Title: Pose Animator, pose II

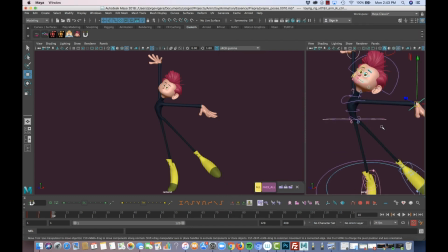(8:18)
So all this that I've done here is basically just with primary controls, as I mentioned. Maybe something to comment on that would be interesting is that I brought this the hand sizes,
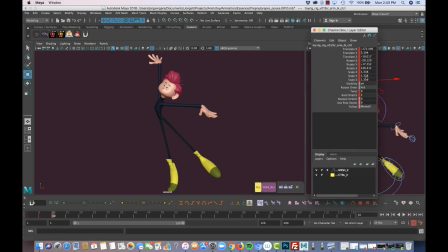(8:32)
I brought it up like quite a few, 1.3, almost 1.4.
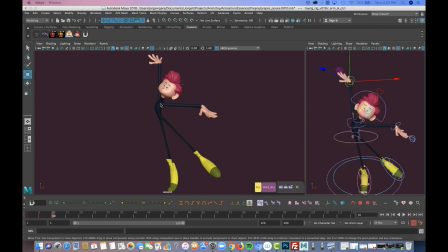(8:38)
That is helping to to bring all this energy of the force up a little bit. So right now probably I will start working a little bit more in face, because as I mentioned in another video, I like to, at some point, I like to get that face going on,
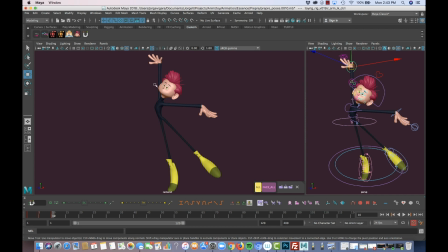(8:55)
so I get a feedback and the motion and everything that is going under this neutral face that doesn't really communicate so long. And that also boosts my emotion, or my motivation to keep going a little bit.
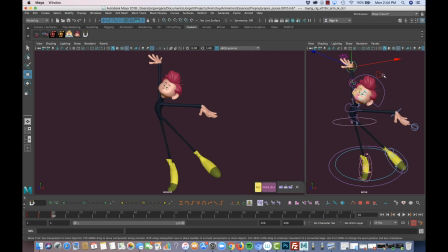(9:11)
So yeah, let's do that. Let's jump into work a little more on secondary, those secondary controls. That, as I said before, is more like just more bends, more elbows and knees.
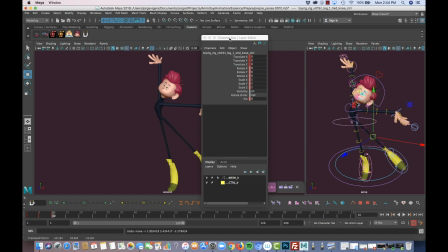(9:27)
No deformers yet. Little by little. Let's do this.
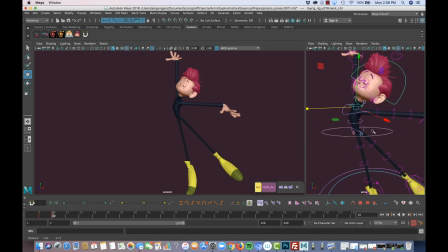(9:33)
So I've been working a little bit the face and the hands, mostly just adding some nice poses to the fingers. I'm a big fan of working hands and the appeal.
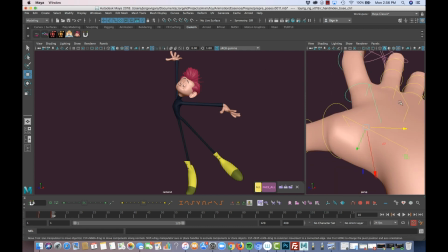(9:48)
So something that I always have
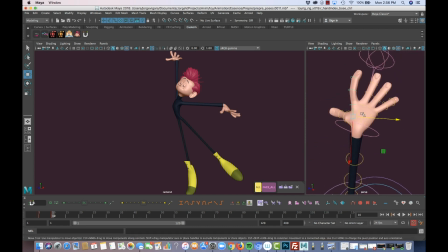(9:53)
a lot of fun how different is how different they look in the 3D and subtle are those changes that we are looking for in actually the camera. So my goal is what I see here in the camera, no matter what this is actually doing.
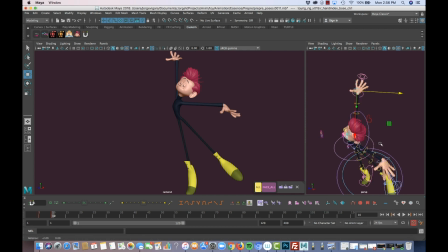(10:12)
I mean, I try to not do very crazy stuff, but I know what I'm looking for in terms of camera, so that's what I try to do in the 3D. So again, yeah, just try to get some nice harmony in between the fingers and the shape.
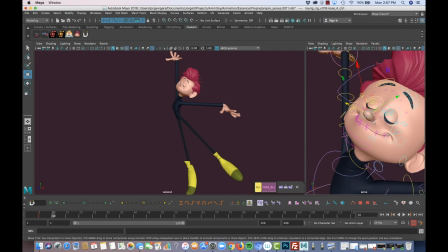(10:30)
And the face, this is pretty much good to get started, you know, that kind of feeling of enjoyment as he dances.
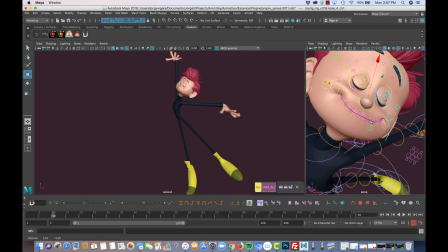(10:41)
I've done that trick that I already mentioned before, which is try to bring the lips to the front,
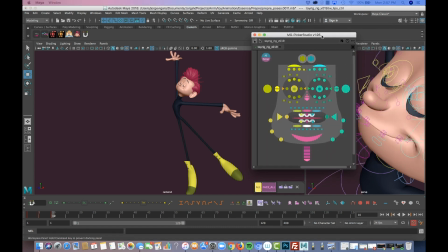(10:49)
at least with using these two controls, the two main controls from the center.
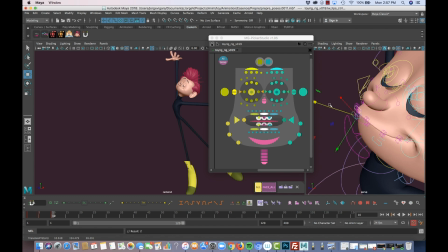(10:55)
We bring them out in order to get that kind of
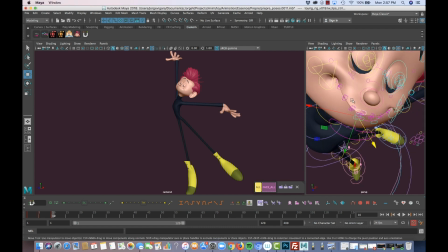(11:01)
2D mouth, you know, where this is a little hidden more in the back of the camera.
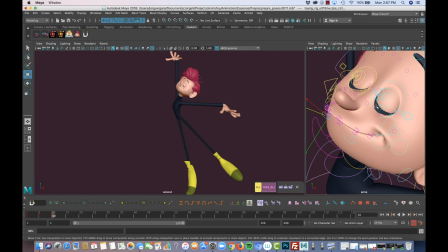(11:09)
And also I worked a lot with those eyelashes, a lot, to make sure that we get that feeling. Eyelashes are super important to understand also the motion of the character and all that.
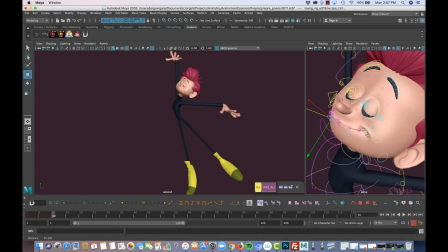(11:22)
So most probably from now on,
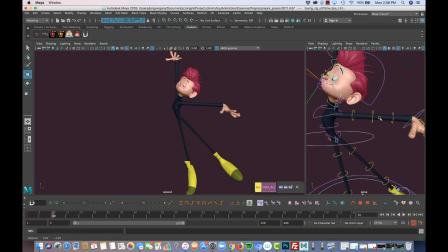(11:27)
I didn't work actually any of these guys here, the bends and all that, but I'm starting to feel that I want to get into doing some more curves and probably
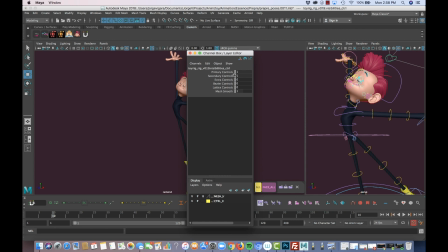(11:40)
go and jump and work a little bit more probably of these lattices overall in the face.
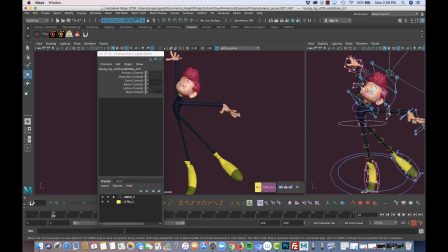(11:49)
So at this stage is where I just basically forget about the order, because now what I want to do is to get like a nice blend of the intention or the emotion that I'm telling and the appeal.
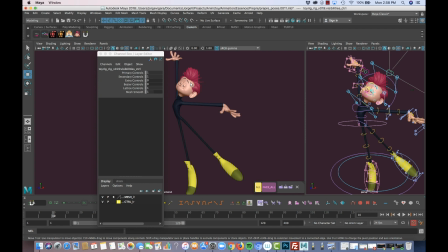(12:02)
And for that, when I really focus on appeal, I forget about the orders of the controls, and I just basically touch everything that I need in order to get that nice sense of appealing that I'm looking for. So let's do that.